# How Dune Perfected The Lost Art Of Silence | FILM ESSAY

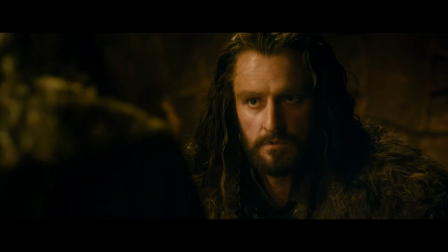(12:24)
Any other director would resort to excessive exposition to try to bridge this gap.
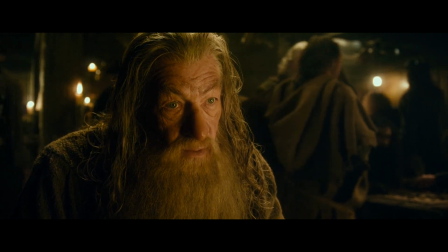(12:29) Summon a meeting of the 7 dwarf families. Demand they stand by their oaths.
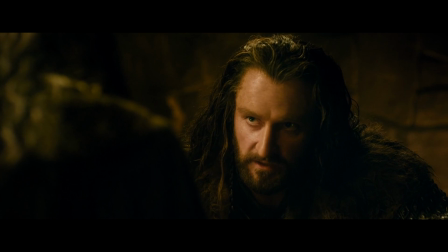(12:33) The 7 armies swore that oath to the one who wields the king's jewel, the Arkenstone.
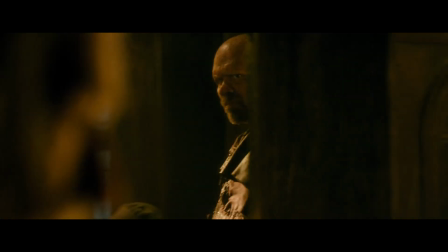(12:38) It is the only thing that will unite them, and in case you have forgotten, that jewel was stolen by Smaug.
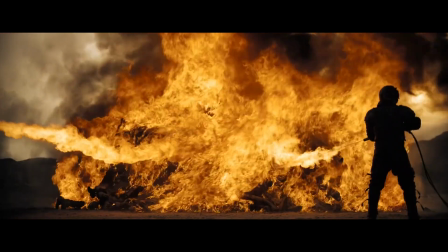(12:45)
But Denis doesn't. In Part 2, we are only given this brief opening.
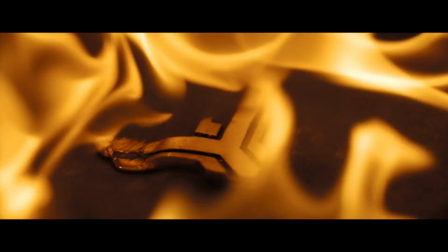(12:49)
We are only told of the fall of House Atreides at the hands of the Harkonnens.
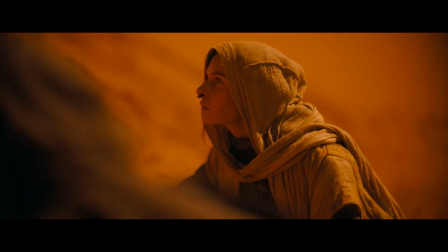(12:54)
We are not told of who Paul is. We are not told of who Lady Jessica is. We don't get told this is Baron Harkonnen and what his significance is to the plot, or why spice is such a valuable resource.
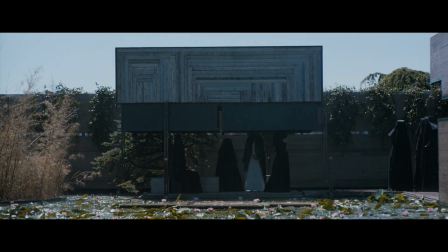(13:08)
We are also never reintroduced to the Bene Gesserit or reinformed of their abilities.
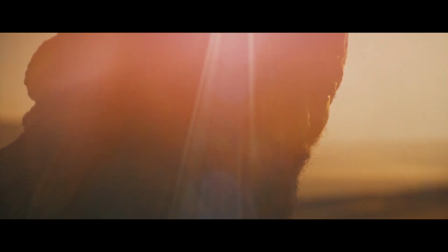(13:13)
Paul later has this vision where Jameis is Paul's mentor, instructing Paul that he must go south despite his reservations.
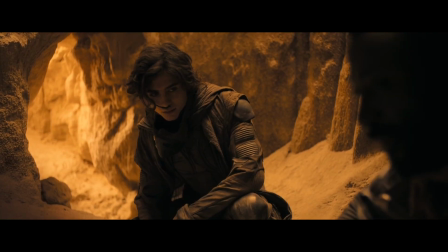(13:21)
It's a scene that relies on knowing about Paul's earlier visions of Jameis from the first film,
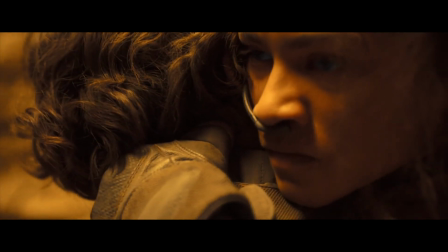(13:26)
and the knowledge that Paul's visions seem to show events from possible futures.
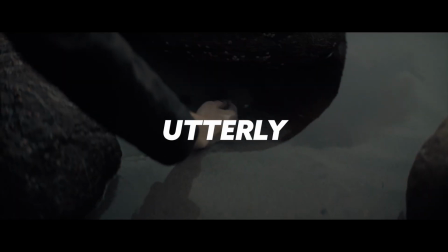(13:31)
It's a lack of hand-holding that is so utterly refreshing.
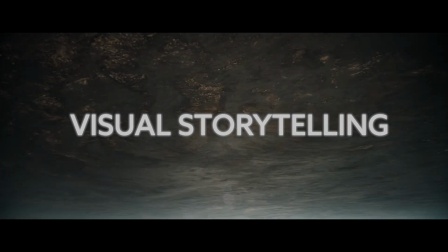(13:35)
Dune is a masterwork in visual storytelling, whole scenes that allow us to soak in the world of Dune,
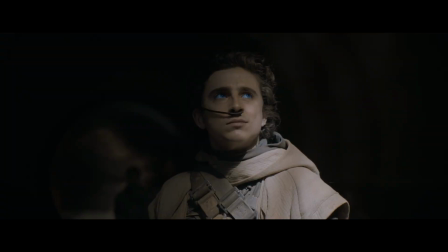(13:42)
to immerse ourselves in each scene and gain greater insight through potent symbolism.
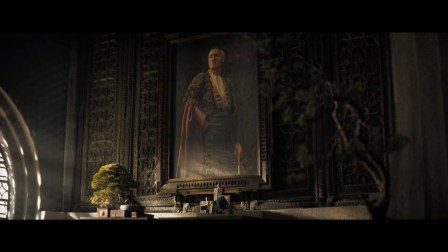(13:47)
One such example of this storytelling is seen with the continued imagery of a matador and bull.
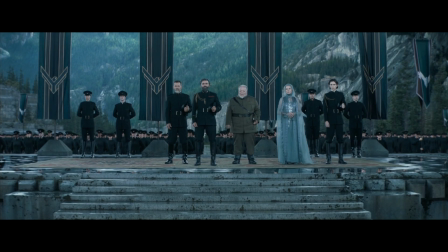(13:53)
It so brilliantly foreshadows the trap set for House Atreides on Arrakis,
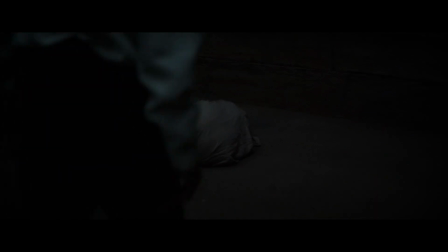(13:59)
representing Leto being lured as a trick, toyed with in a ploy orchestrated by the Emperor.
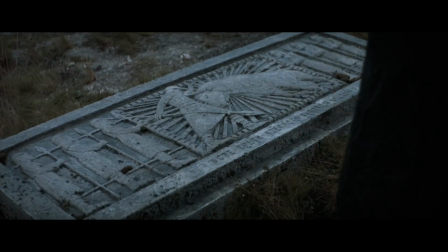(14:05)
Made more ominous by the fact we see Leto observing that very symbol as he visits his father's gravesite, hinting at a similar fate.
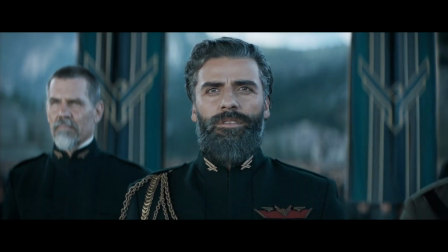(14:13)
It also acts to symbolize how Leto will be trapped by his allegiance to tradition,
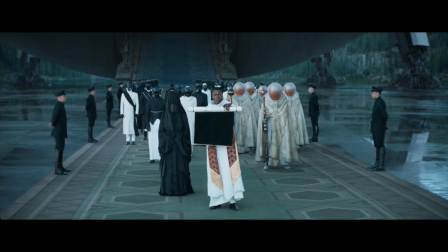(14:18)
honoring his family's legacy in his act to answer the Emperor's beckon, the very thing that will spell his demise. The Atreides ring is another powerful visual conveyance. We see Paul hide his hand over the ring in this scene,
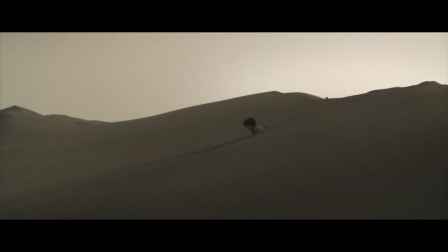(14:34)
referencing the extinction of the Atreides household, but also his current concealment and uncertainty of his legacy.
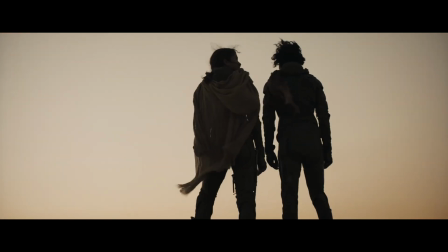(14:41)
Later, after Paul kisses Charlie and makes his commitment to become Fremen, he pockets the ring, reflecting his abandonment of his legacy.
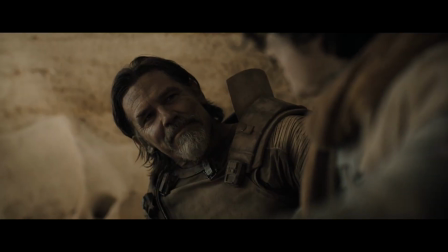(14:49)
It is when Paul reunites with Gurney Halleck that we see him toying with the ring,
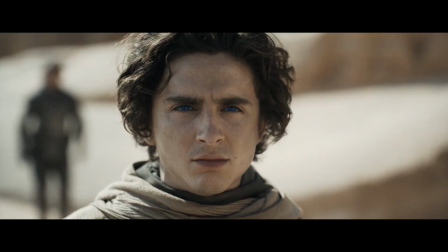(14:54)
questioning his path as Gurney unburies his history and reignites his prior motivations for revenge.
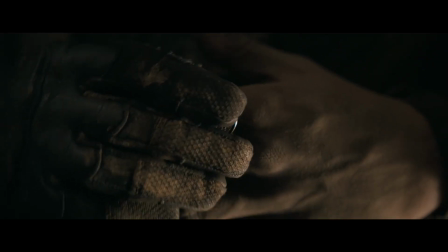(15:01)
In this final scene when Paul puts on the ring, it not only shows his ascension to his rightful legacy,
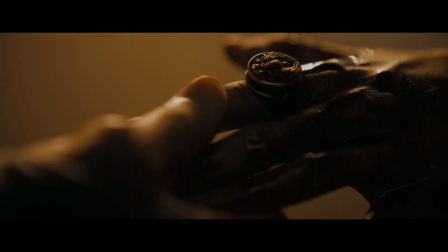(15:07)
but signifies he has made his final choice, choosing to become Paul Atreides over Muad'Dib.
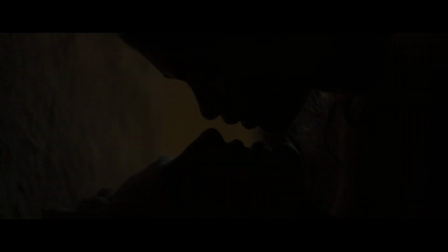(15:13)
Chani's ribbon is also a beautiful symbolism. It symbolizes love in Fremen culture.
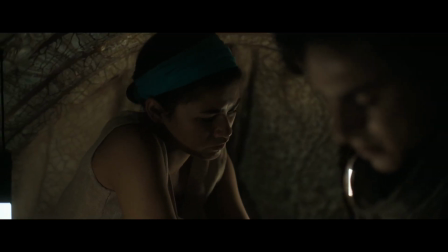(15:19)
We can see Chani adorn it here after they fall in love, but in the final scene,
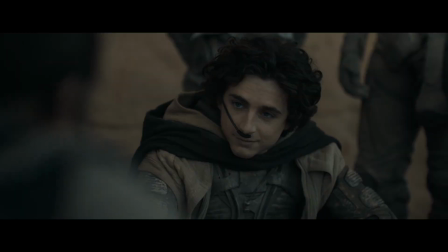(15:24)
Chani reties the band around her arm, now suggesting her love has been put aside.
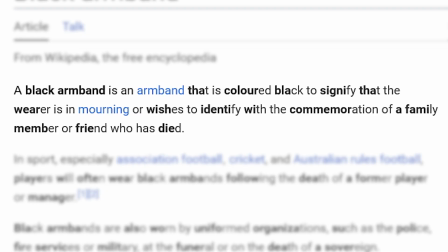(15:30)
Chani wears it like a black armband,
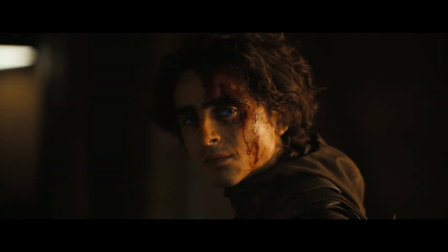(15:35)
symbolizing her mourning of their lost relationship.
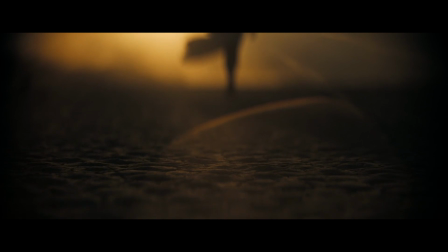(15:39)
There are also whole sections in Dune where Denis relies entirely on visual storytelling.
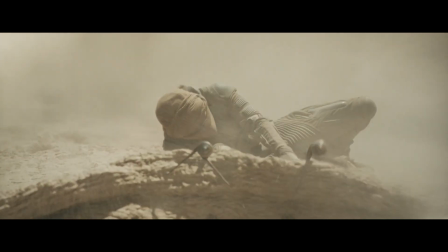(15:45)
The scene with Paul taming the grandfather worm is an entirely silent sequence.
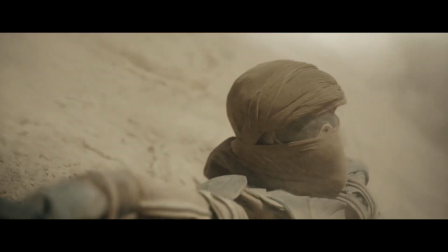(15:50)
Rather than having Stilgar or the Fremen explain the process, we are simply shown the art of sandwriting.
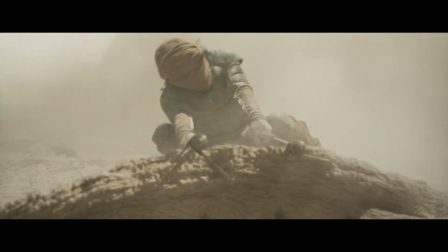(15:56)
We see how lifting these flaps on the worm exposes these areas it breathes from,
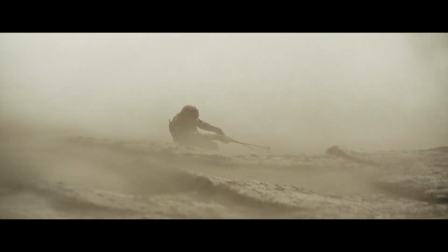(16:02)
causing it to surface, allowing it to be tamed and controlled.
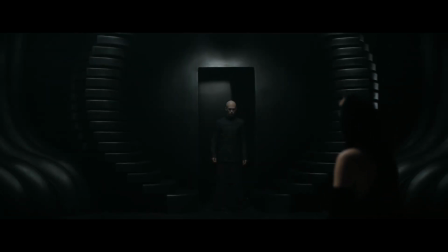(16:06)
When Lady Margot coaxes Feyd-Rautha into her room, the entire sequence is silent,
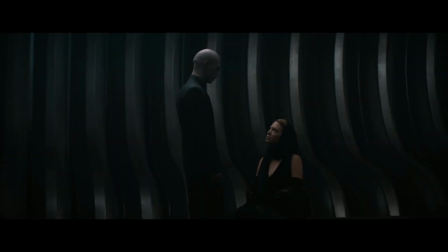(16:12)
but we can see through composition that despite Margot's lower framing, she is dominant. In one purely visual sequence, we are informed of Feyd-Rautha's vulnerability and, more importantly,
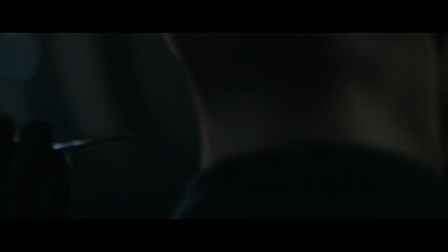(16:23)
Margot's power, easily able to subvert and manipulate such an otherwise dangerous individual.